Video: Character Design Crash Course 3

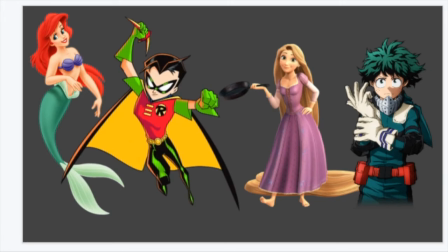722s
Like the anime character on the far right, he has the complementary colors of red and green, which is the main focus of his character design, at least in this picture, I think.
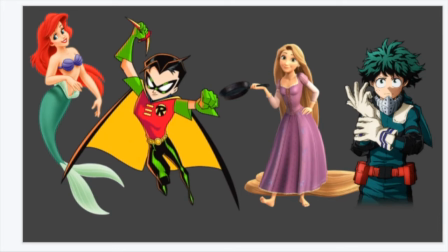737s
But it's much subtler than the other ones, who are very like bright and colorful. Like, he has some more nuance to him, and again, I think that really goes with the anime feel tone.
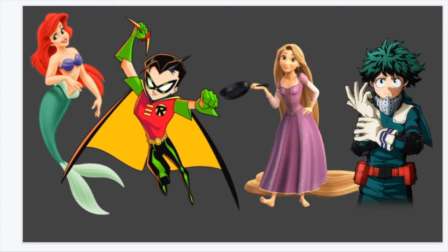755s
And I know that Robin is like a grittier character as well, has a very checkered past, but this design is from the Batman that aired like on the CW or something.
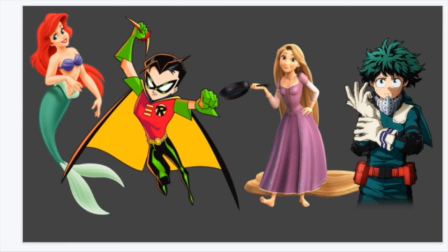770s
So it was for kids. They weren't going into like the murder of his parents and stuff like that. So his design is much more saturated to appeal to young kids. But yeah, so all of these characters are very energetic characters, very driven, and their color scheme really goes into that.
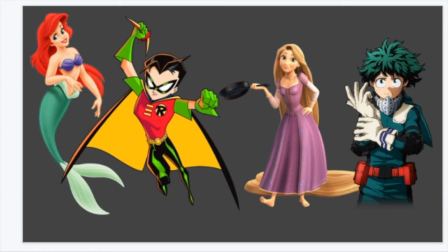790s
Like, you notice complementary color characters, and all of these characters, I think, are about being noticed.
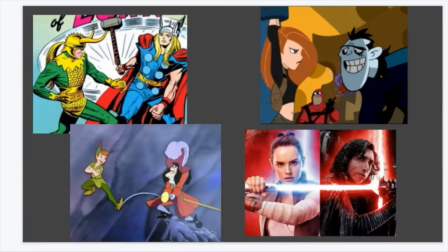799s
So the next one is complementary color schemes between characters to show conflict. So the top left one is obviously Loki and Thor.
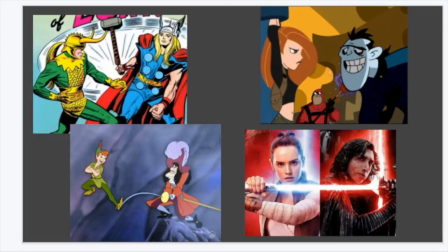815s
Their designs are particularly interesting because Thor's main color is blue, which is not complementary to anything going on in Loki's. And they both share gold, so there's like that combining color between them that shows a connection.
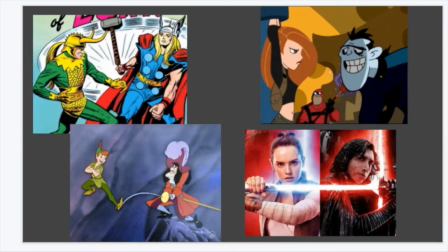833s
But then there's the red and the green, which shows like very obvious conflict. So it's just I really like Thor and Loki's designs just across the board in any iteration. I like bringing their costumes up.
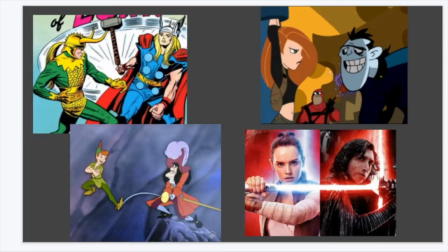849s
So to the right of that is Kim Possible and Dr. Draken, orange and blue, very, very blue. So just classic villain hero dynamic. Same thing with Peter Pan and Captain Hook.
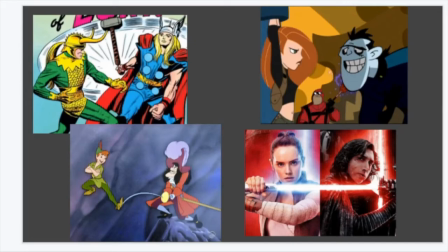861s
And then in Rey and Kylo Ren, white and black aren't strictly complementary. They're not on the color wheel. They are opposites. But there's obviously like she's the light side of the Force, he's the dark side of the Force,
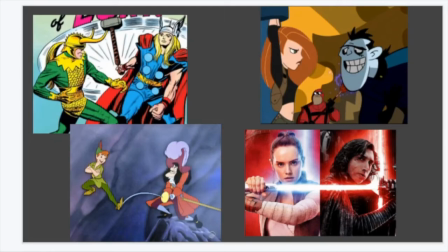879s
But opposing color schemes can also mean just two friends that have very different personalities, like Woody and Buzz in Toy Story. They also come from two very different worlds. So Woody's
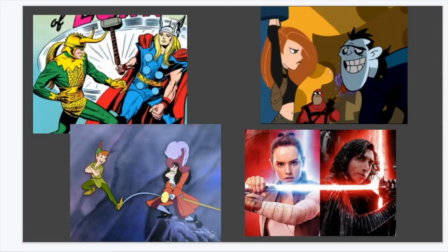896s
earthy, warm color tones go much better for a Western, and then Buzz's super clean look is very much more suited to a sci-fi. On the other side of the coin, characters who are romantic partners or friends might have similar or coordinating color schemes.
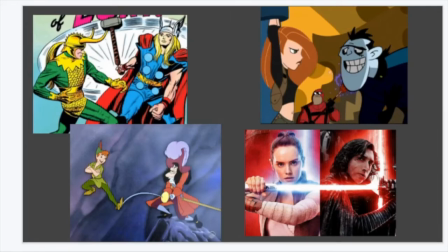914s
So they'll either have colors that look really good together, like are analogous, or like they share colors, kind of like Loki and Thor, how they share a yellow. One of my favorite examples of this is the Avengers.
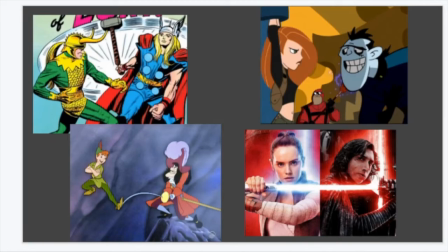932s
How like Thor has red, and Iron Man has red, and Captain America has red, and Captain America and Thor both have blue, and Hawkeye is purple, which is a combination of the two, and then Hulk has purple,
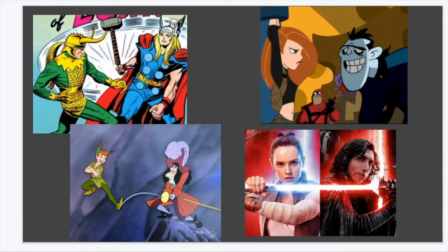948s
and keep wanting to call her Scarlet Witch because Scarlett Johansson plays Black Widow. Black Widow has like some highlights of blue and or red depending on the movie, so they all have like a kind of flowing color scheme of red and blue or some combination thereof.